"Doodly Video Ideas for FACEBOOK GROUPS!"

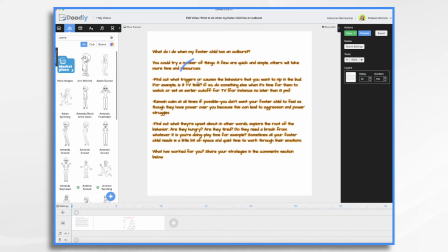(4:09)
That's our opening screen. Find out what triggers or causes the behavior.
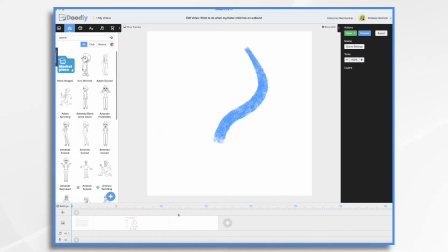(4:15)
So we're going to click the plus sign and we're going to use that same
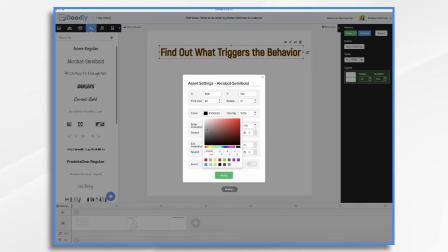(4:19)
font and again I think take that red make that our theme color here.
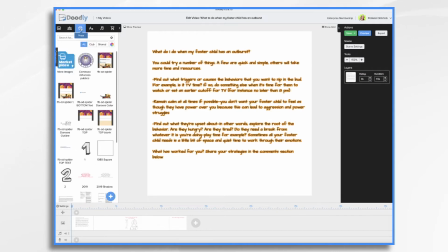(4:25)
So now we're going to go to the props tab and we're going to look for a television. TV is pretty good.
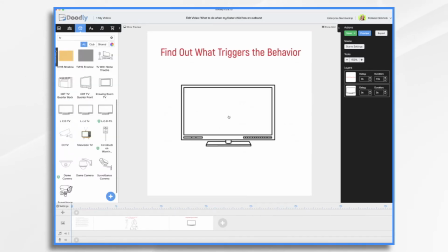(4:31)
Okay let's go back to our scene and we can use the TV as a screen for more information so that's a great idea so
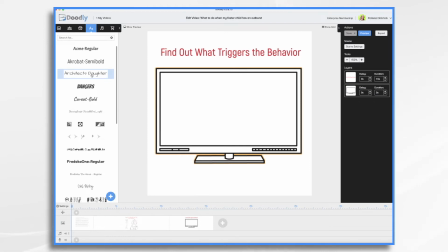(4:40)
let's make it nice and big so let's get some text and now we'll use a different one because it's not the title text so we could use something different
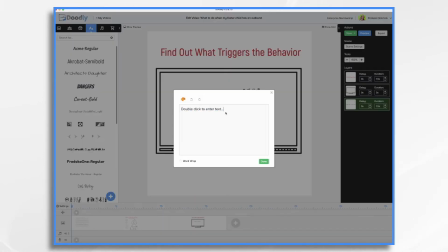(4:48)
and I'm gonna put the break on the word or so do something else or set earlier cut off time
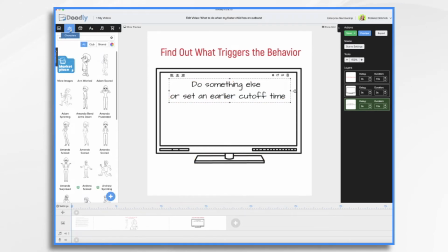(5:00)
and then once again let's find the baby we're gonna make a note of our mom's name is Amanda okay so we can use her later now I'm
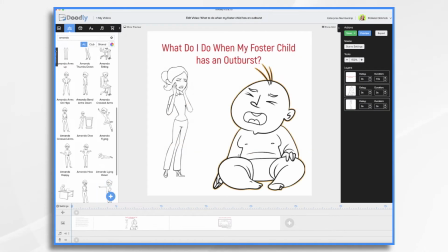(5:22)
kind of having a problem with I've got a baby here and then I've got a kid
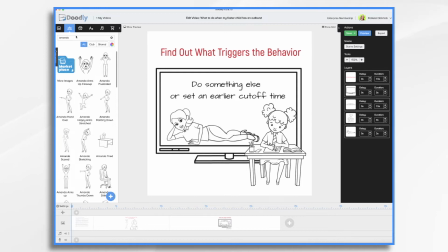(5:27)
here and I just don't have that many choices on babies. So I'm going to change this to a kid. I think we're going to use Anne as our kid. So we could make this look like an outburst. So let's go back
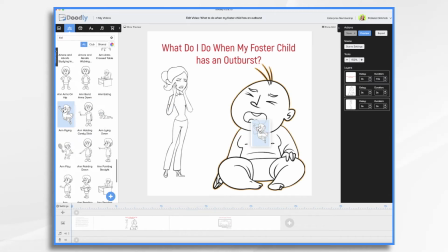(5:47)
and we're going to replace the baby with this child. And you just drag over and then you choose yes we place and now we can have a
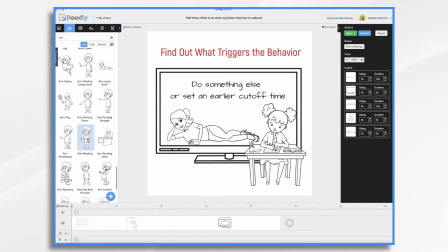(5:58)
different activity going on of her reading instead of watching tv okay so that's our second scene now let's look at timing here we want find out what triggers the behavior to be first and then we
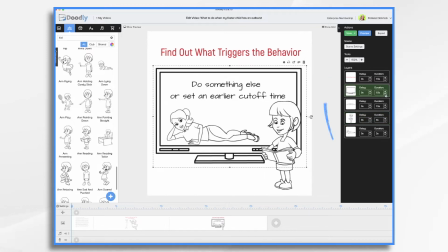(6:17)
want the tv to come on we don't need it to be three seconds long so i'm going to change it over here to maybe one second long so the hand will draw it for one second and then we do want the advice to come on and let's put the girl first she's there
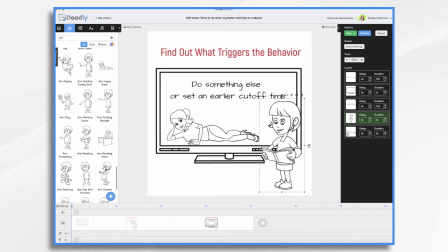(6:34)
let's make that about two seconds long and then the mom finally relaxing she'll be about two seconds long so let's find our
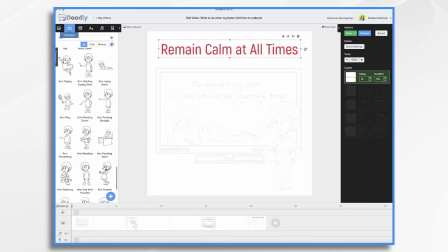(6:44)
next topic and then we want Amanda and then of course we need our child which was Anne.
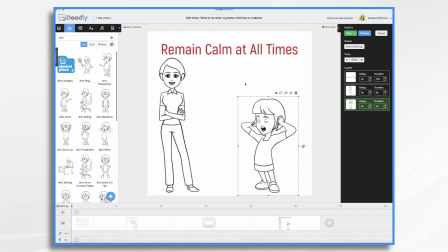(6:55)
Here she is being sassy but mom is being nice and calm. Now here let's go ahead and use a little speech bubble to indicate her asking a question.
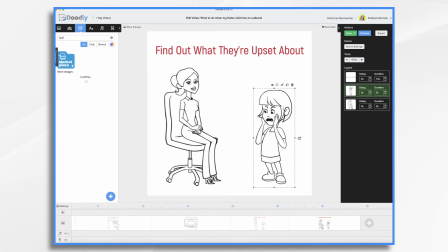(7:08)
So I'm just going to search for speech and it's fine to cover this existing text because remember the scene is going to build so we'll have it linger long enough so that they already are done with the whole reading of the find out what they're upset about so I think that would actually
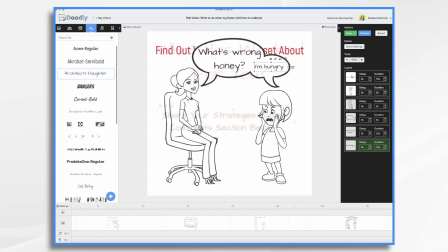(7:28)
look kind of cool and
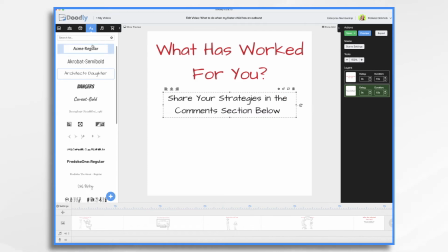(7:31)
let's use an arrow pointing down just to really reinforce that we want them to take some action now you can sometimes change the color of the props as well
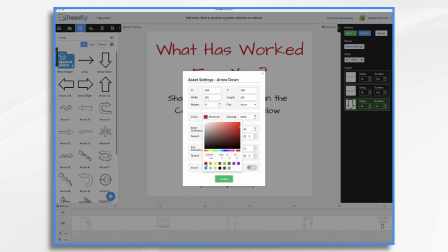(7:43)
so I want to go back to the red for this arrow okay